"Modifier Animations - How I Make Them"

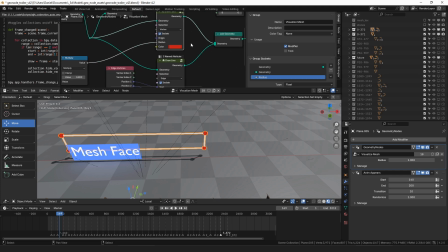So I just put several of those together to draw a mesh, so that you could see where the vertices and faces are. And then this is actually just animated.
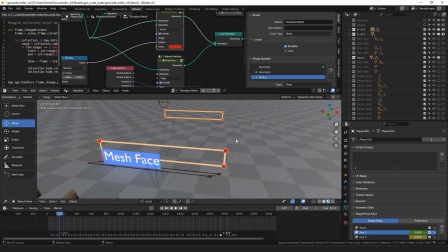I made a duplicate of the finished wall, and I removed all the modifiers from it, and then I just animated shape keys to change the shape of the face, to sort of show that you can edit the, well, and actually it's a linked duplicate too, I think.
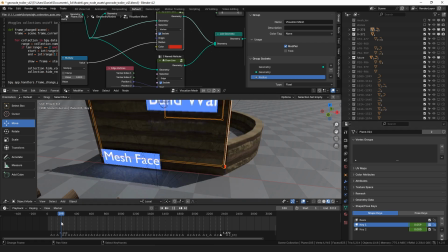So the actual, once the actual wall appears, it actually has the same shape keys on it being animated,
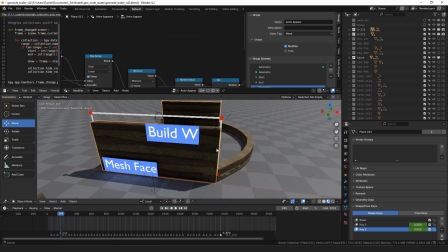and so you see the wall itself changing size.
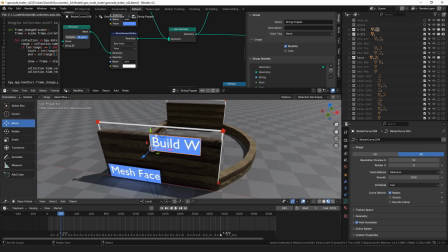As far as like tracking text, so this text moves up with the wall, I just hand animated that.
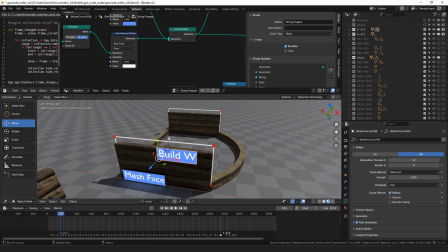So I go back until it starts to move.
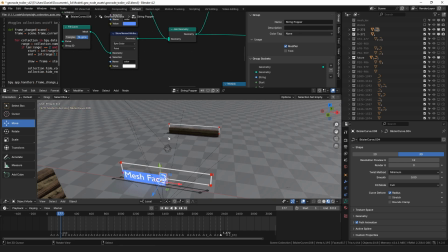So on this frame right here, you see the outline of the plane starts to move. So I put a keyframe where I have the text there, and then I just go forward until it stops moving, or it changes direction, and I'll put a keyframe.
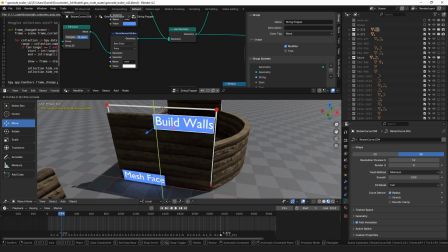I just pull up the text until I put it where I think is approximately the same position, and I put in a keyframe there. There are multiple ways you could do that, but I thought it was close enough to just eyeball it and animate it by hand for that.
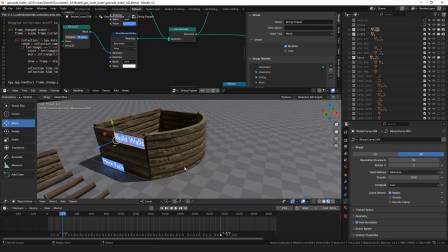Another one I use a lot is this next one here, where I show curves.
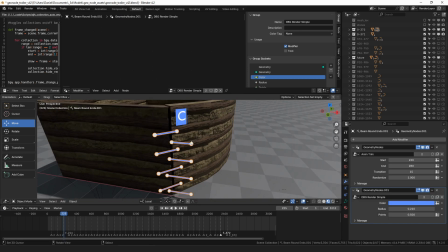So on the curves, I actually made the modifier a little bit fancier. You can choose the color of the line and adjust the radius and stuff. And a lot of these I actually, when I fade out the curve,
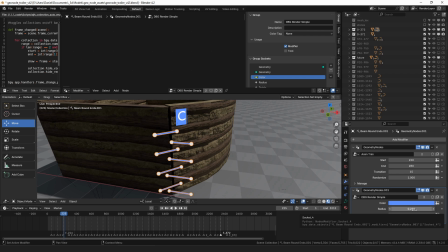or I have those curve lines disappear from the render, I actually animate this radius going from whatever it is down to 0 as well. It's sort of, I found that made the lines pop in and out less, and more sort of,
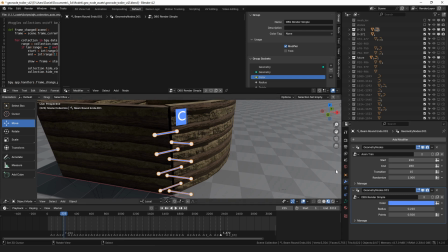I don't know, it made the disappearing of those lines feel smoother. And then I have an animated trim modifier. It works the same way.
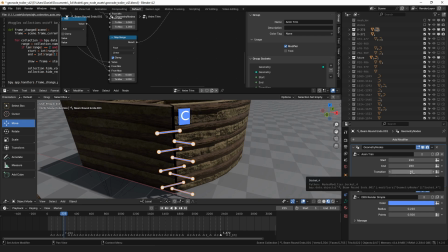You give it a start and an end frame, transition duration, and then you can randomize for each element in the object. So in this case, all the different splines.
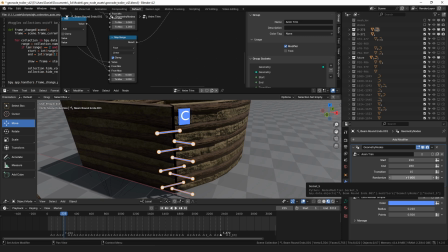Should that start and end time be at exactly the same time for all of them, or should some of them start sooner or later, and that's controlled by this random value? So it works the same way. It calculates fade in and fade out values from 0 to 1 basically, and then it uses those values to blend between different things.
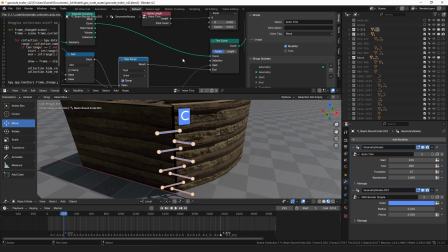So it's just using some map ranges and stuff with the scene time to get the current frame and compare it to those start and end times. And then I just take the curve and I'm going to trim it. So if you use a trim curve, you can
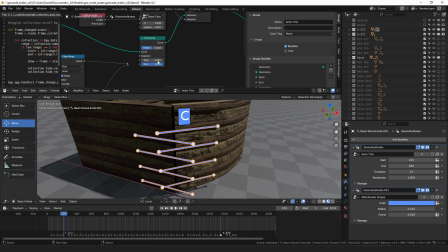change the length of a curve. And you can do it by factor, so 0 to 1 or 1 to 0. And so just by doing that, if you plug those, I guess this was this way.
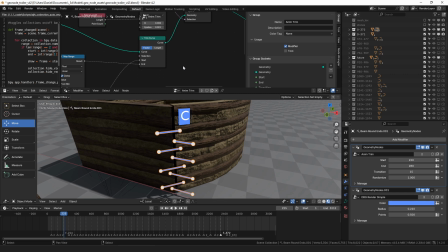if you plug those into those animated factors for the fade in and fade out, then the result you get is the lines appearing and disappearing like that. And then I just did the same on the actual lines that instance on curves was being run on.
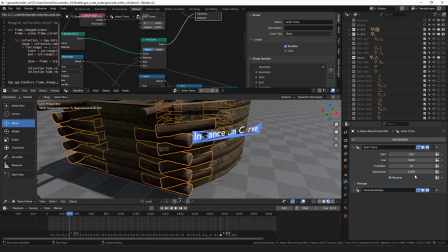So they get a similar, I think the timing's slightly different. I also have where you can reverse it. But so then as the same thing's being happened here, these curves are getting trimmed in an animated way, and then as they change size,
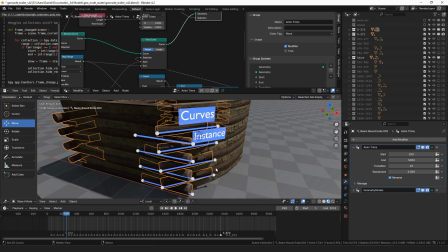the instances being spawned on them change size, and they sort of appear nicely like that.